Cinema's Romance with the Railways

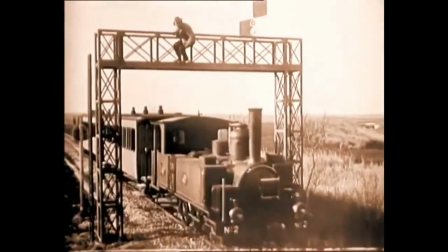[4:34]
Early train films are often records of one modern technology marvelling at the other.
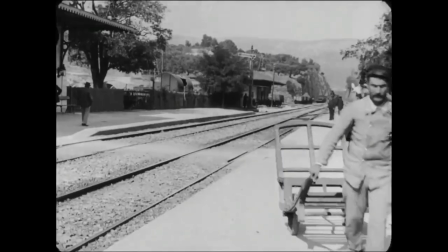[4:41]
The sense of wonder felt in Lumiere Brothers'
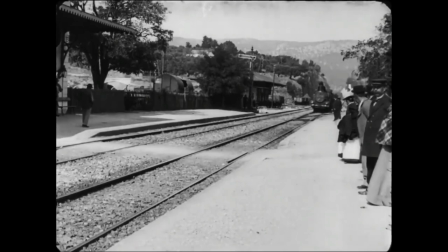[4:45]
actuality films gave way to the visceral thrills of phantom rides.
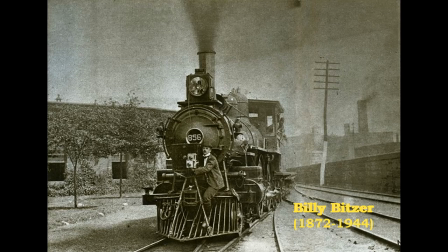[4:52]
A camera was mounted in front of a train or tram and later in the boats.
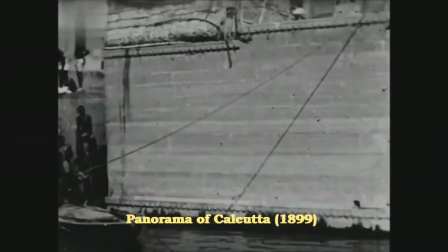[4:58]
The resulting screen journey gave a thrilling experience to the spectators of the time.
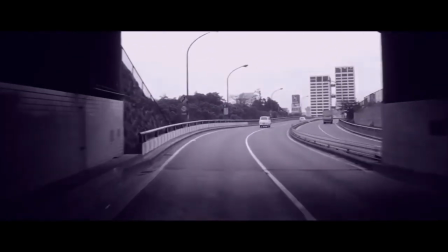[5:04]
In modern cinema, there are lots of examples for phantom ride shots.
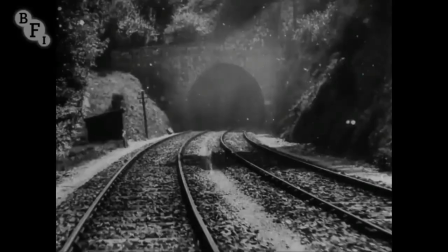[5:12]
Since the phantom ride brought dynamism to the frame, a film pioneer used it to convey a little story.
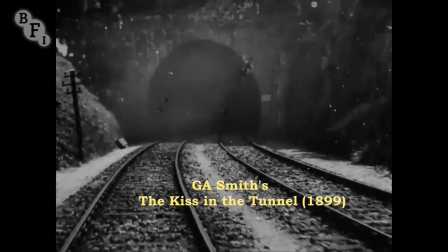[5:21]
A train is about to enter a tunnel,
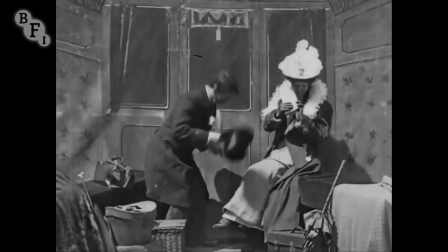[5:24]
a couple in a set that's modeled like a train compartment briefly kiss and the train exits the tunnel.
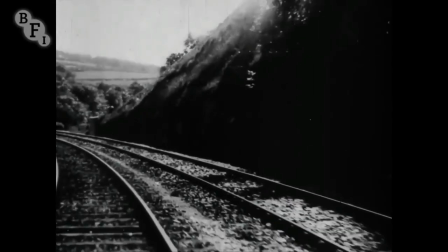[5:32]
This was one of the earliest instances of editing and continuity in a film.
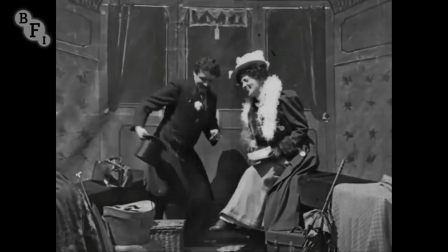[5:38]
Film scholar Mark Cousins calls it the moment cinema attempted to say meanwhile.
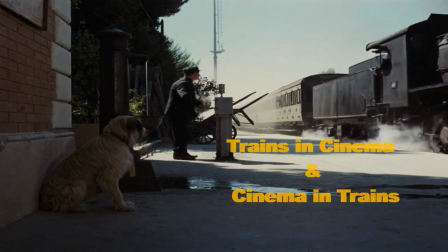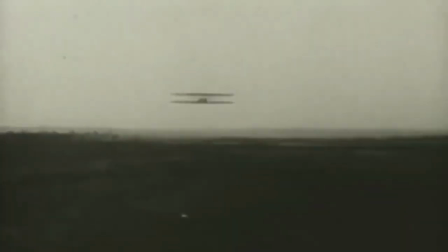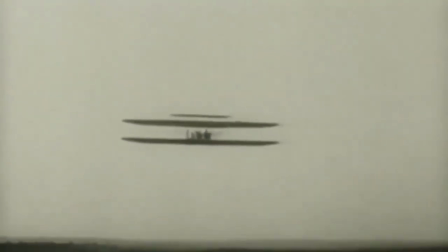[6:02]
In the same year of Wright Brothers first flight,
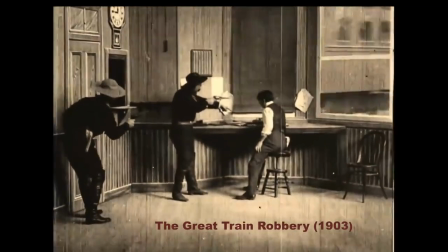[6:06]
Edwin S. Porter made the 12-minute spectacular-laden narrative film, The Great Train Brobbery.
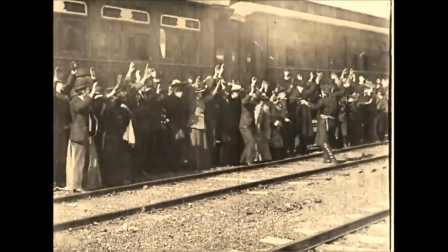[6:14]
This facilitated the birth of the archetypal American genre, the Western.
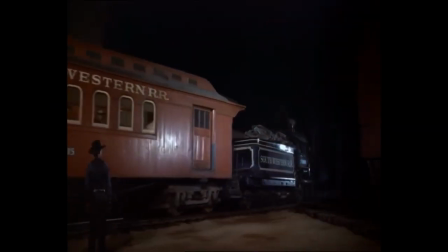[6:20]
Trains are a staple element in Westerns.
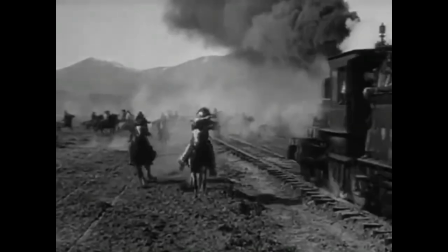[6:23]
From John Ford's Iron Horse, now wait wait I think I'm getting ahead of myself.
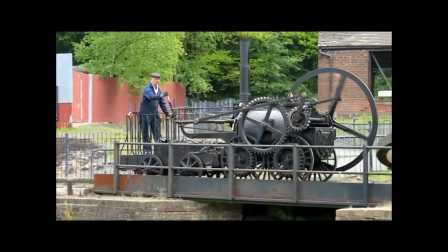[6:32]
Trains came first, not cinema.
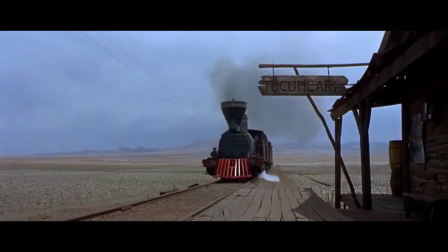[6:35]
It was the steam locomotives of the early 1800s that were referred to as the Iron Horse,
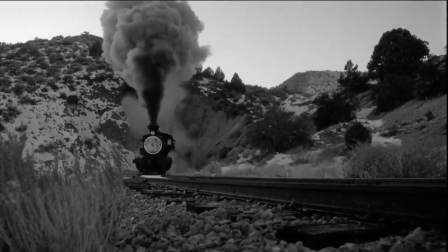[6:42]
and the sweeping rugged terrain of the American frontier was conquered by the railroad.
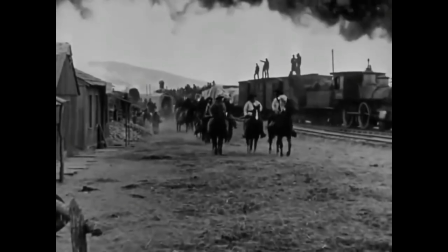[6:49]
While railroads are a symbol of modernity and national progress, it is also a matter of perspective.
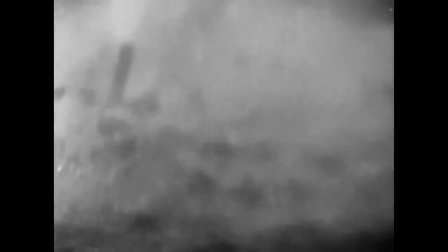[6:57]
For the Native Americans, railroads brought imperialism and gradually led to the territorial division of their lands.
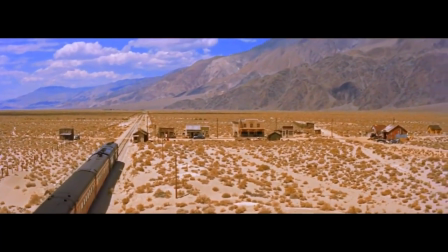[7:05]
Nevertheless, the American frontier captured the imagination of many white Hollywood filmmakers.
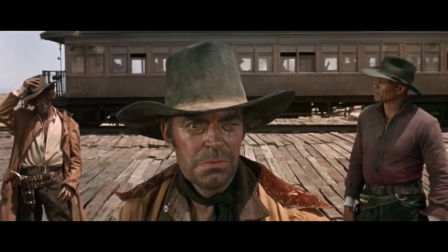[7:13]
From John Ford's early silent film Iron Horse to Sergio Leone's spaghetti westerns,
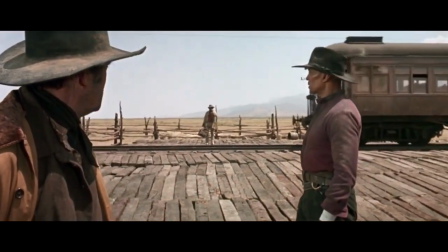[7:19]
operatic dramas were built around the railroads.
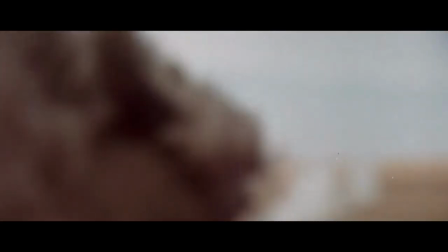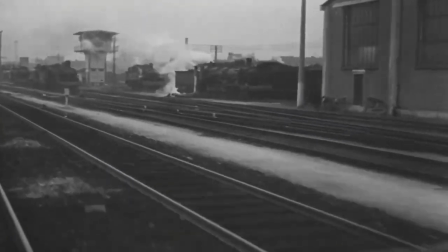[7:32]
By the late 1910s, trains in cinema were no longer a novelty.
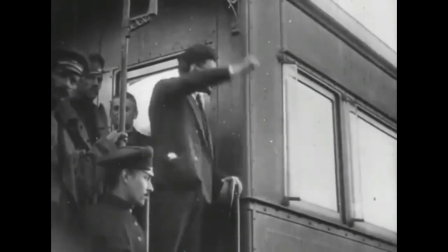[7:38]
But the Russians in their own unique way brought trains and cinema together.
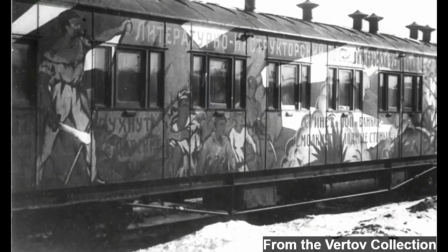[7:44]
The agitation and propaganda trains or agitprop trains traveled
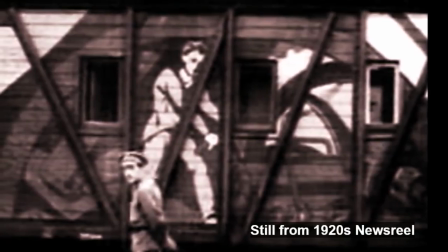[7:50]
from Moscow to circle it and promote Lenin's reforms and government schemes.
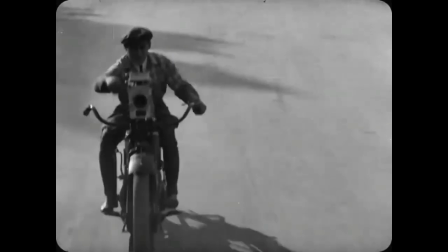[7:56]
Renowned soviet filmmakers like Zygaverte and Medvedin were part of the train. They shot documentary footage, edited it and screened it to the masses.
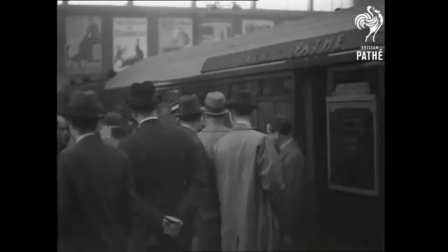[8:07]
While in agitprop trains films were shown when the trains are stationary,
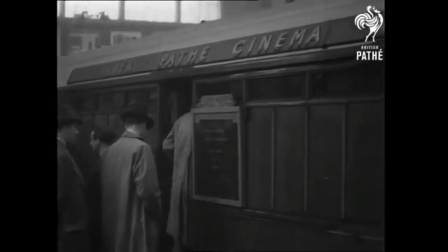[8:13]
in Britain movies were screened on the move.
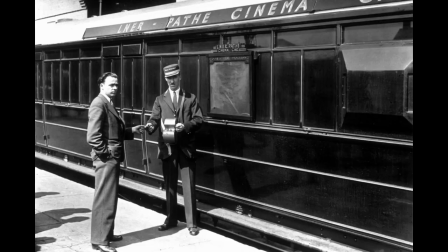[8:17]
The blacked out carriages of cinema car is yet another instance of both the modern technologies embracing each other.
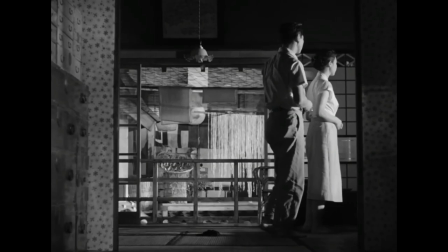[8:26]
Over the years,
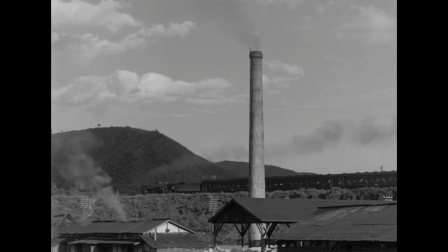[8:28]
filmmakers across the globe have used trains as a tool for symbolism as as well as a platform for conflict.
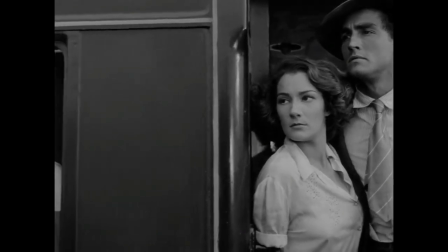[8:36]
Then slowly trains became the central narrative premise, a prism to look into human behavior.